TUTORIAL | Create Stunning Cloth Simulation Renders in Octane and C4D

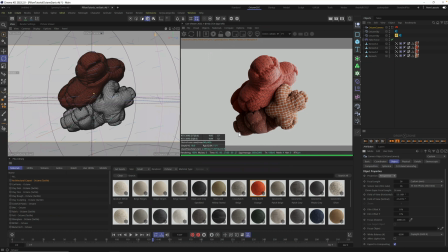[8:14]
Scenes like this that feel like they're in a studio, that feel like they're almost like a product shot, I tend to go for more of a zoomed in look for these. So I'm going to go with let's go with an 85 millimeter lens.
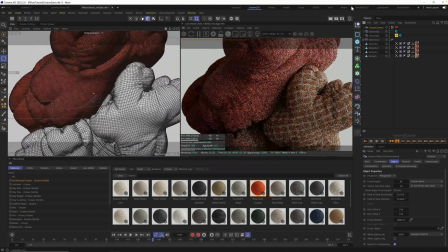[8:31]
And as soon as we do that, I'm going to turn on our camera so we can see what that did. That zooms us in, flattens things out, and gives us a ton more detail, of course, by zooming into our scene.
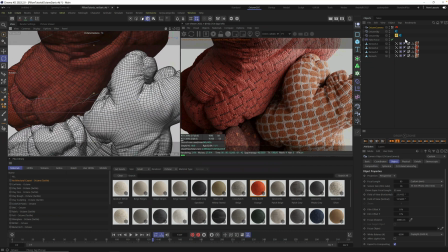[8:40]
Now, from here, we're seeing some issues with the materials. Mostly it's just that these are scaled too large by default for this particular pillow. So all I'm going to do is select all of our materials, come down to tiles, and say,
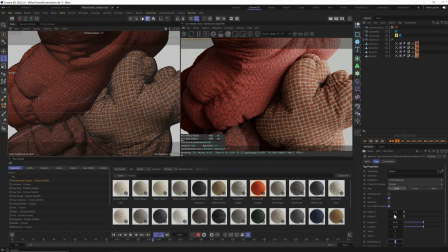[8:56]
I want you to tile twice on U and V. And this is just going to put our
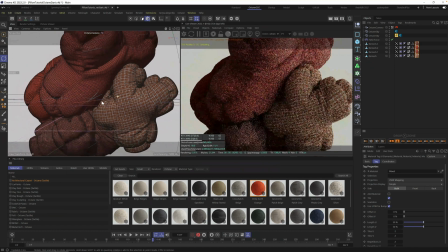[9:03]
materials in a better scale. We're going to talk a lot about scale. It's always super important to use proper scale in your scene.
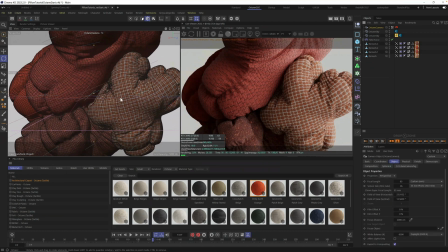[9:10]
And this is where I'm going to start to set up kind of our master camera shot.
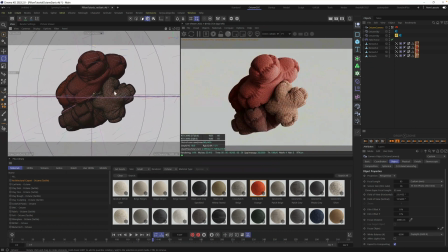[9:16]
I want to zoom out a little bit, go back to here more, and I'm digging this vibe. I'm not in love with this color in this scene. I want something a little bit brighter there. So let's go into our fabrics and pick something a little brighter.
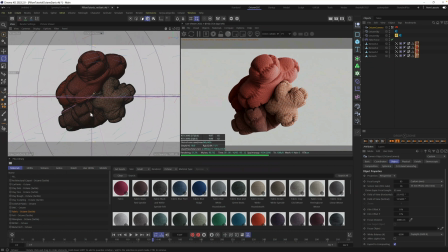[9:32]
Let's try this fabric gray grid weave. I want to change this material. So here's another way to add materials directly from the Plus library. You can just drag it into your object menu and replace a material.
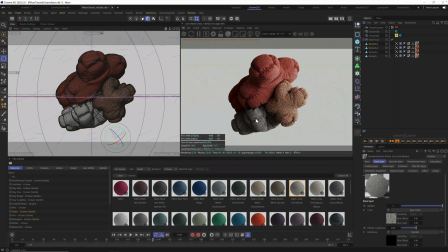[9:47]
What's cool about that is it keeps any changes that you made to this material, like when we change the U and V, this also stays because we dragged it up into here instead of on the object over here.
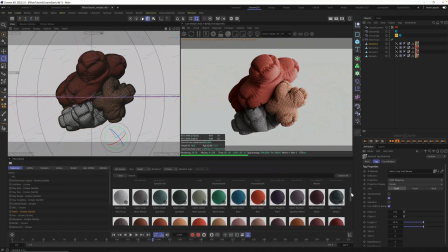[10:01]
So I like that one. It's maybe still a little bit dark. We may want to swap this out.
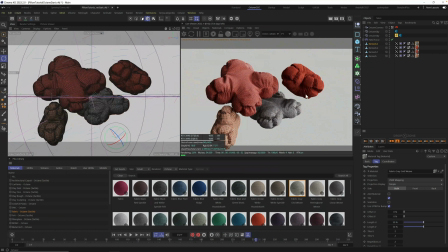[10:10]
Let's look around and see for different angles, make sure our materials are looking good, make sure our lighting's looking good.
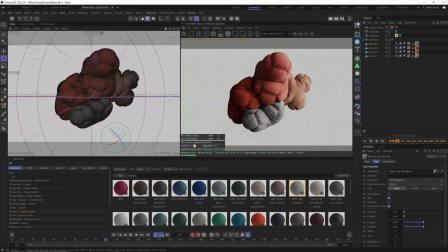[10:18]
And this is essentially our far away shot. I also want this to be our hero. To me, this orange one should be switched with this one. So which one is this? Let's click it. All right, so that means I'm gonna swap these two materials. Beautiful.
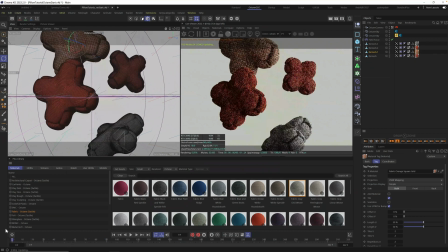[10:35]
And we basically have our wide shot ready to go.
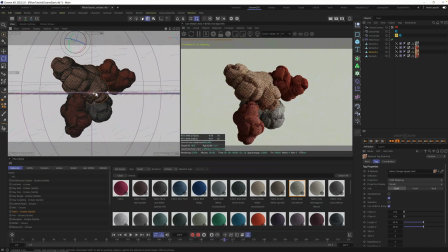[10:40]
This is our wide. We may want to zoom out a little bit further. Wide shot, boom.
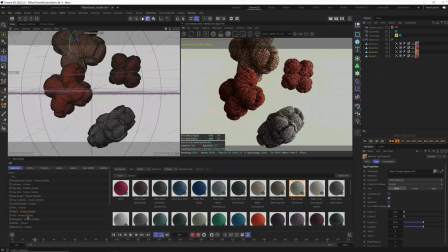[10:45]
I love how Octane is so responsive when I'm scrubbing through here. And to me, this is kind of the hero part.
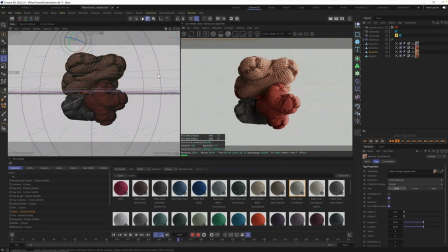[10:52]
Let's just scrub through, make sure we're where we want it. Okay, if we're happy with this, let's also set up another camera. Let's go ahead and duplicate this camera. And let's set our really zoomed in camera, our like extra detail camera.
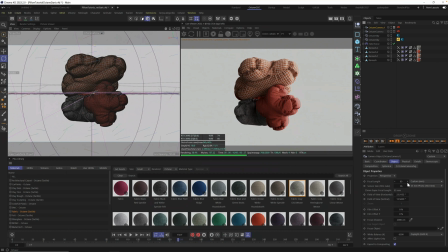[11:06]
Two things we're gonna do is we're going to grab our focal length and crank it.
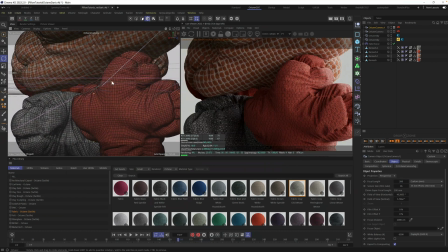[11:12]
I want this one to be way zoomed in, very flat, and I wanna show all the nice details in these materials when they clump together. Still not in love with how dark this material is here. So let's grab one more.
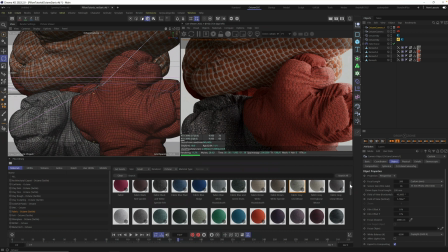[11:29]
Let's go with, I don't know, fabric gray herringbone weave. Let's try that one. I'm gonna drag this again on top of our original, and you'll see this update really quickly here.
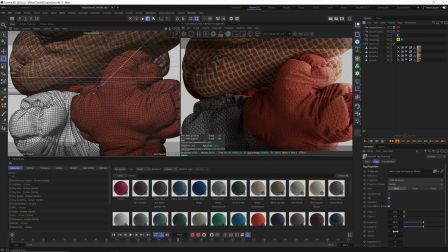[11:41]
This is better. I like this pattern better, and I may even shrink this down a little bit as well. Okay, while we're here zoomed in, let's also talk about the displacement of our materials.
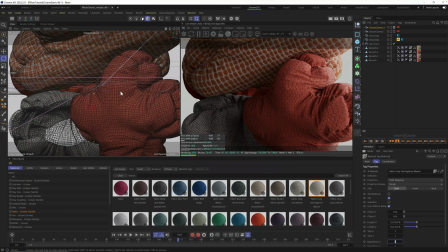[11:56]
This will help go a long way in adding more realism to any render.
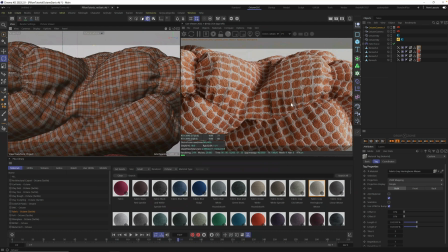[12:02]
If you haven't messed with materials that have displacement turned on, you want to pay attention to this little part here.
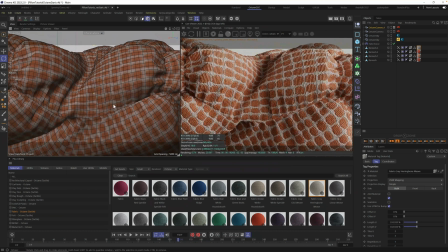[12:09]
By default, Octane automatically displaces any objects that have materials on them that have displacement. Okay, what does all that mean?